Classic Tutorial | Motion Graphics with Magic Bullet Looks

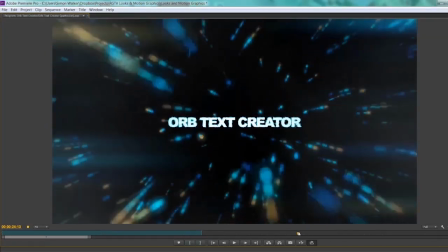1244s
So it's not reacting to the text in the centre, just the particles zooming past the camera, which makes it a more subtle effect.
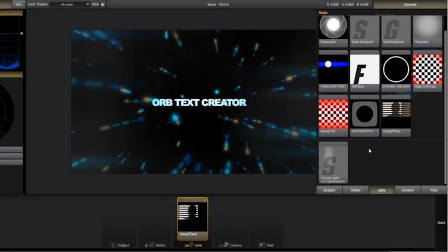1255s
Haze Flare sits in the lens section in Lux.
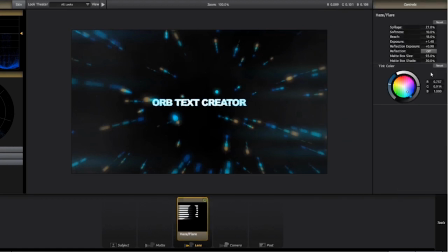1260s
I've set the matte box shade to stretch to the edge of the frame, and I've set the spillage reach and exposure to lower values so that the overall effect isn't too bright.
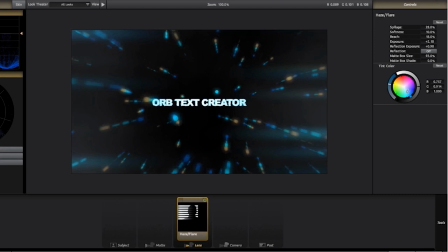1273s
I've also tinted the main colour to be bluey green, so the dominant colour matches the animation, but Haze Flare also automatically picks up and mixes in some of the colours from the scene. You can drag down the softness to give these lights more definition, depending on how much of the effect you want to add.
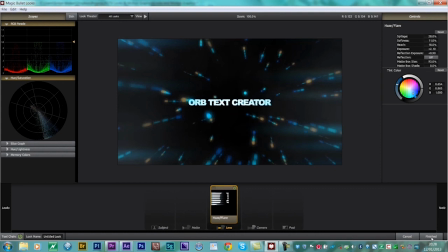1294s
It's a beautiful piece to begin with, but it's now enhanced with lens flare elements generated by Lux,
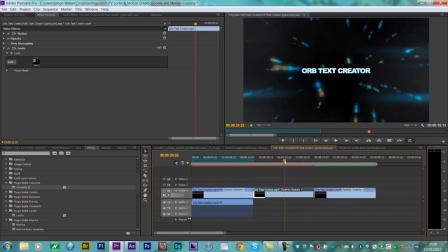1300s
which are being animated by the movement on screen, so I haven't had to keyframe anything. You can use this effect in conjunction with the anamorphic flare tool. The nice thing about anamorphic flare is that you can set it to be influenced by the brightest pixels in the image, in this case the display text.
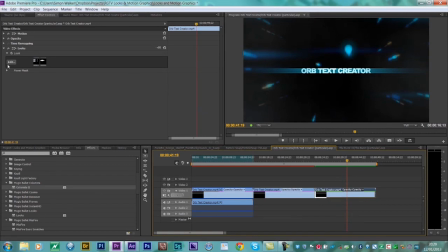1321s
I've reduced the size it defaults to significantly, so it's a more subtle effect, and I've changed the colour to match the blues in the scene.
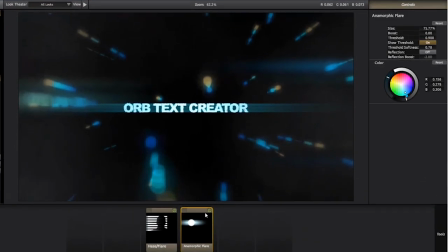1330s
If you need to, you can adjust the threshold to make sure you're picking up the brightest pixels,
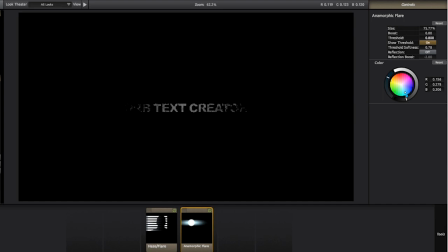1335s
and switch on the threshold so it shows up when you're adjusting it. If you want to make it brighter, you can also increase the boost setting.
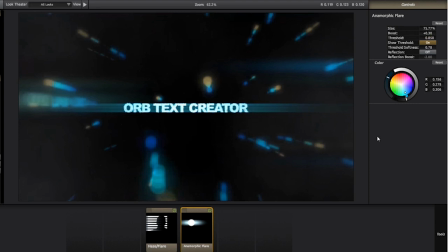1346s
Although you can set the predominant colour of the flare, just like the Haze Flare tool, this tool also reacts to the colours in the scene, so you get a nice mix of colours. The tool is engineered to mimic reflections of the kind you sometimes get from older lenses,
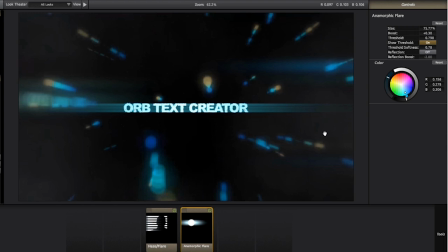1363s
to spill and bounce light reacting to elements in the scene in interesting and dramatic ways.
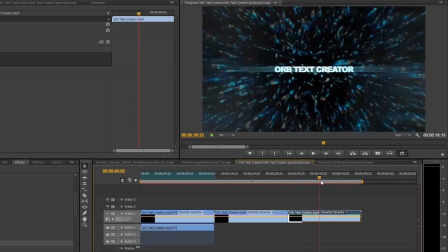1369s
Because I've reduced the size parameter and I've changed the colour, it matches the Haze Flare effect. And as the animation progresses, the anamorphic flare interactively reacts to the brightness of the text as it changes,
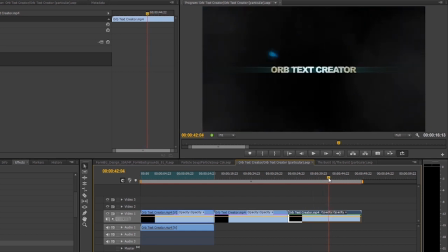1382s
again without having to set any keyframes, which is really nice.
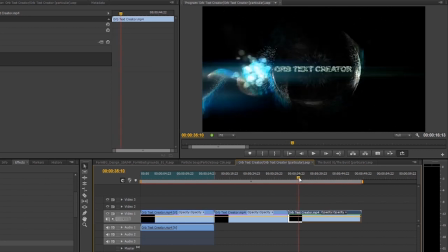1387s
So I've got two effects going on here, one reacting to elements at the edge of the image,
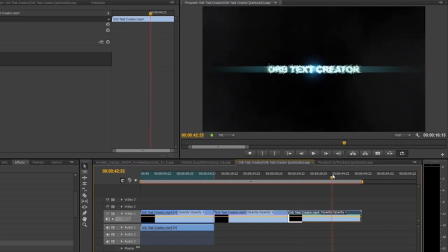1392s
and another one reacting to the brightest areas, both of them animating themselves.
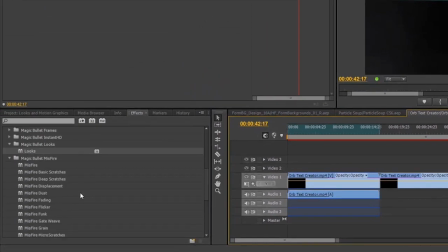1399s
When you install Magic Bullet Lux, you also get a series of misfire filters designed to simulate different types of film damage, replicating problems caused by dust, dirt, film wear, irregular exposure, or improper storage. The idea is that they allow you to grunge up your original footage.
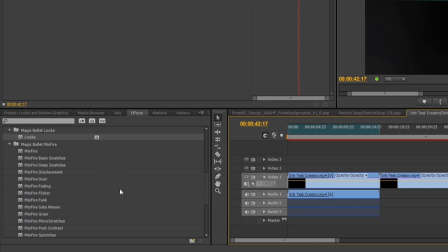1419s
We're going to use them to mess up our nice, pristine, computer-generated graphics to make them look a bit more natural or a bit more interesting. The nice thing is that many of them automatically animate their own parameters, so you don't have to set keyframes.
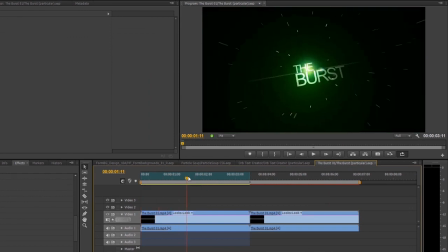1434s
This is another After Effects template from Cassidy Beischer's Text Effects Volume 2 for Trapcode Suite. This one's called The Burst. This is nice and clean, but I want to mess it up. I want to add a little flickering as the text animates towards the camera.
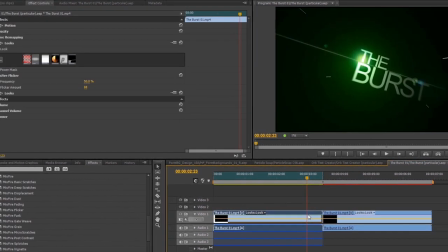1453s
Misfire flicker causes the image brightness to change from frame to frame.
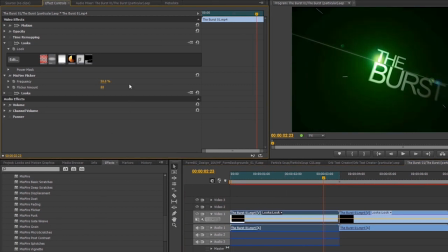1457s
This is similar to the uneven brightness caused by the degradation of an old film print. There are just two controls, frequency and flicker amount. The frequency specifies the percentage of frames in a sequence that will change.
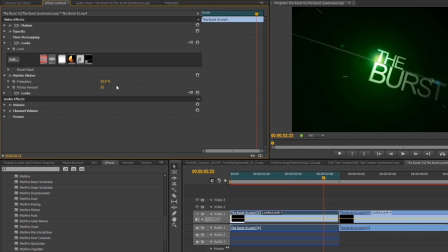1473s
So 50% means that half of the frames will change in brightness. But not just every other frame, it varies which frames have the flicker applied. So it's a non-uniform effect.